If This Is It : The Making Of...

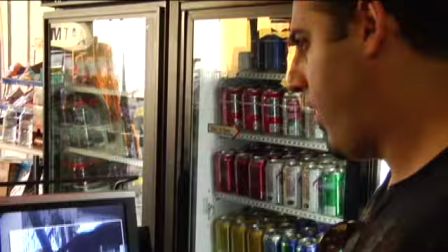0:02 But if I'd one chance to freeze time and start still, and so can they...
Hey, I'm Newton Faulkner. We're in downtown Los Angeles. Yeah, this is the video for the first single, which is going to be a song called If This Is It. And the concept is like a frozen and tiny thing, but we'll show you stuff as we go. Yeah, we'll kind of let you know how it's all going to work.
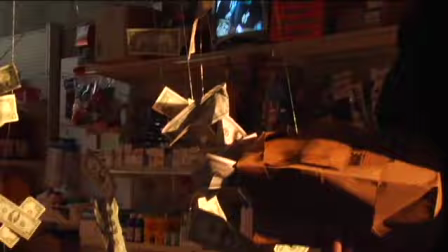0:29 Freeze, freeze, freeze. We gotta roll in. Freeze, man. Precious freeze. and action.
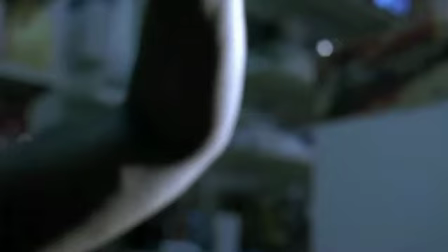0:34 Young, quickly give me his face too, the pusher's face. Yeah! Hi, I'm Zree Nguyen.
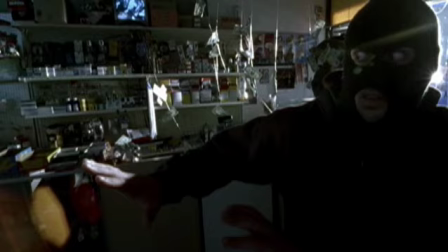0:43 I'm the lead visual effects artist. The most challenging part of effects in this video is pulling off the look and style.
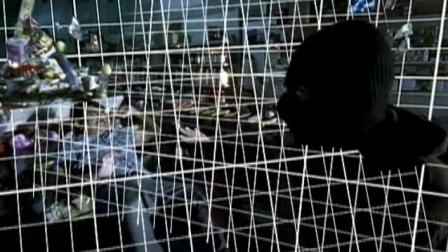0:51 Most of the effects in this video would be what you call dead time effects,
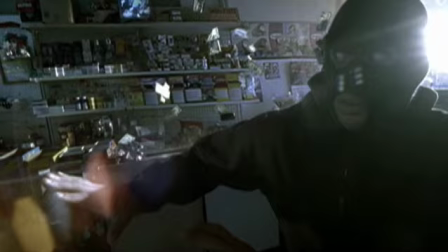0:54 where time seems frozen while the camera does all sorts of impossible moves, basically. Hey, we're just about to do the first bit of performance-y stuff. That's where the robbery was, with all the frozen stuff in there.
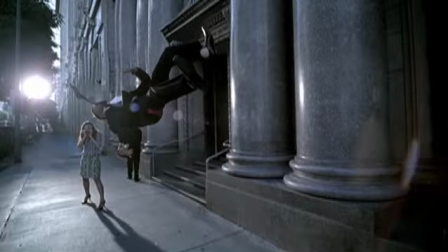1:09 I think we're just going to arrange some frozen people around here as well, and then do a couple of takes, and then move on, I guess. Alright, so what's going on here is we're shooting a bit of a darker scene of a Wall Street type
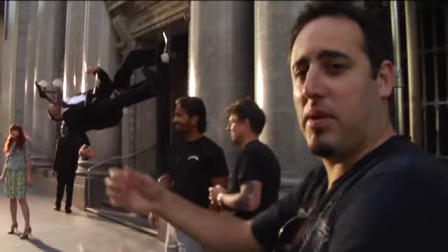1:24 having done something wrong in his life, and you can see what's going on he's kind of falling he's maybe he jumped off a building we don't exactly know what's going on but the mystery
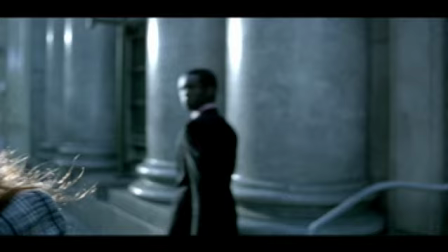1:34 of it is kind of the what we're what we want to hit the audience with we got a couple bystanders reacting to what's going on
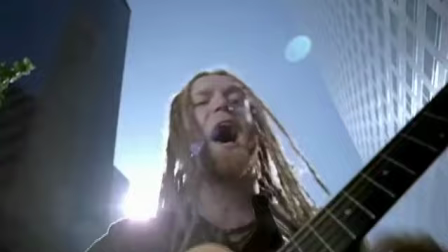1:39 and got this guy here so that's what we're doing
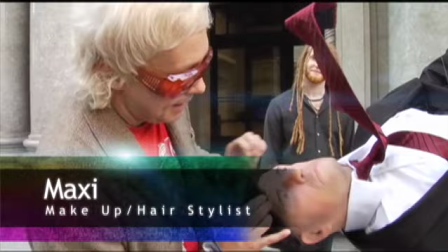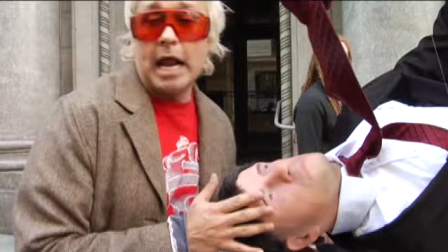1:51 I am trying to match this dummy to the actor
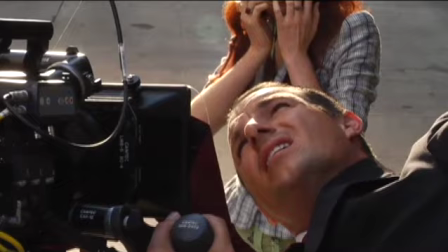1:55 not ever having known before beforehand that this was happening. I'm a genius.
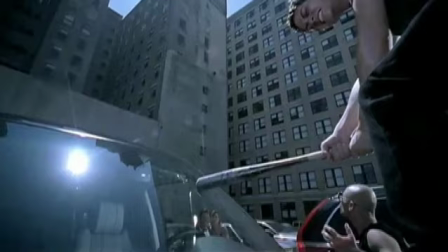2:04 How's the hanging going? Awesome.
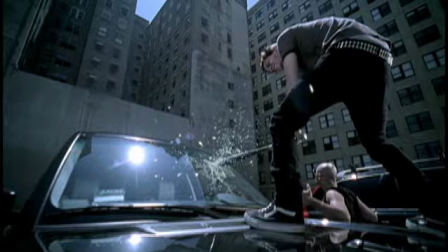2:08 Use the flare a little when you're close to the glass. When you're close to the smash. Because imagine what it will do to the particles.
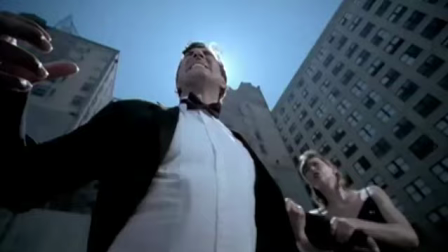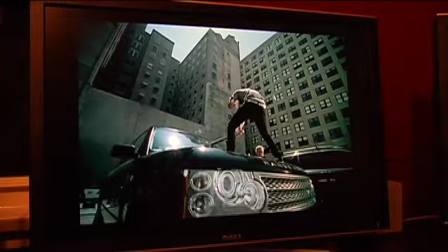2:21 The original shot looks basically like this. There is no glass.
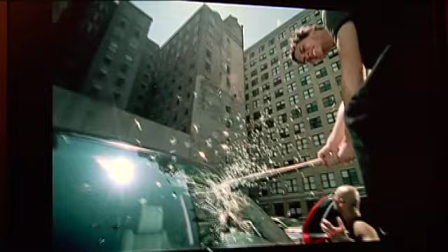2:26 There are some cracks in the windshield. With visual effects assistance, we've added some CG glass floating in the scene,
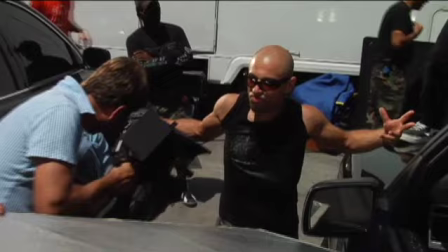2:34 and also some additional cracks on the windshield. Yes, that's it.
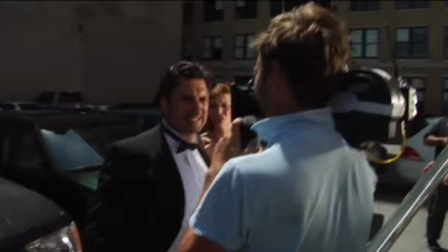2:39 See his eyes are closed, that's what's... His eyes are closed, sharp to glass, that's it.
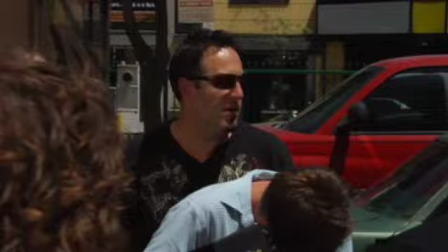2:44 And you are over here, haunting the two who are coming at him.
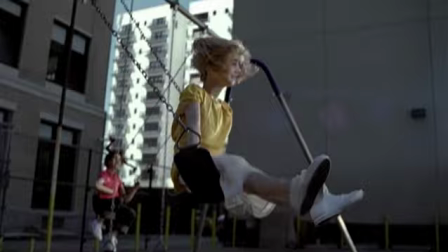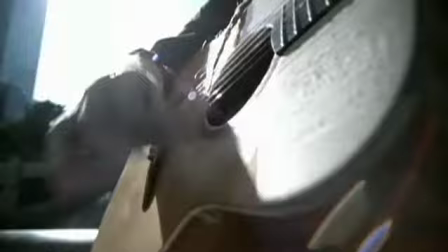2:55 Hey, still here, still ticking over. We're about halfway through the day.
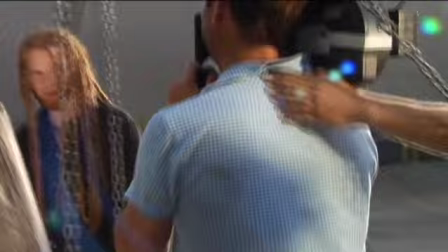3:02 We've done... I've done a couple of performance-based things, and some other stuff, and I'll bleed through some frozen things.
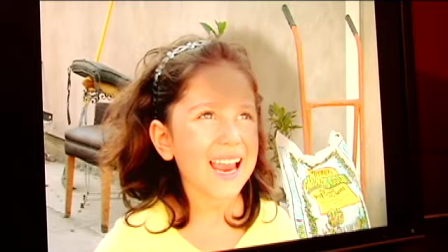3:09 I'll need a couple more bits to do now. So what you see here is one of the photographs that I took,
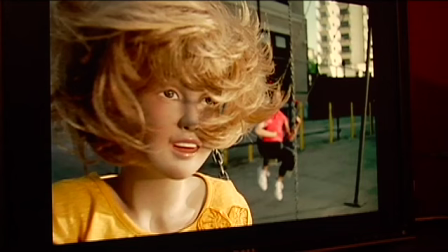3:17 that I used to incorporate into that shot, and voila,
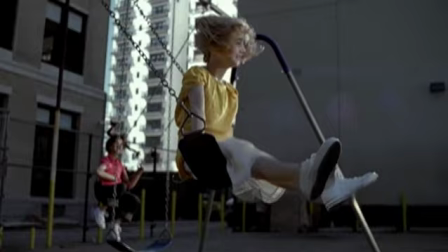3:25 just like that, what we have is a face replacement. All right, so this is where we're going to do the big performance moment for Newton.
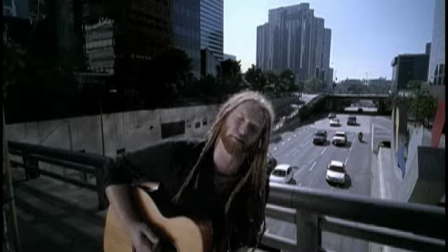3:35 We're going to have him on this overpass and we're going to have the world behind him frozen.
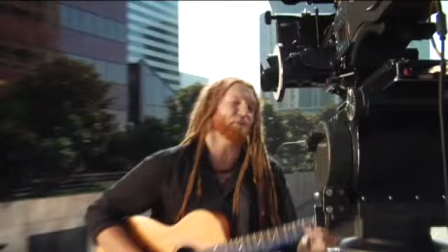3:40 There'll be an airplane in the sky, there'll be some traffic down below, some people walking by, but the world is stopped as the song progresses.
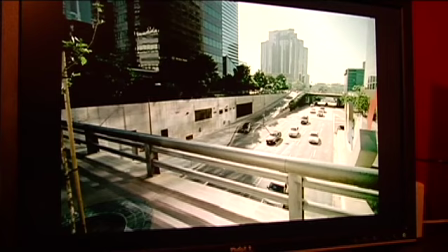3:49 We basically had to take bits and pieces of the footage and separate the cars and
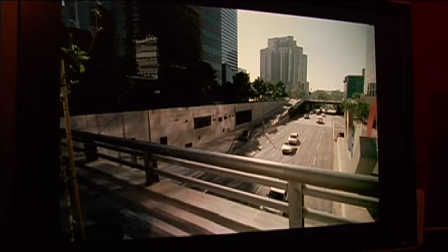3:56 be able to position them so that we can construct a more ideal sense of traffic. Ladies and gentlemen, thank you for a good day. We are wrapped. Cool, I think we're all done. So that was the shoot, we're finishing up here.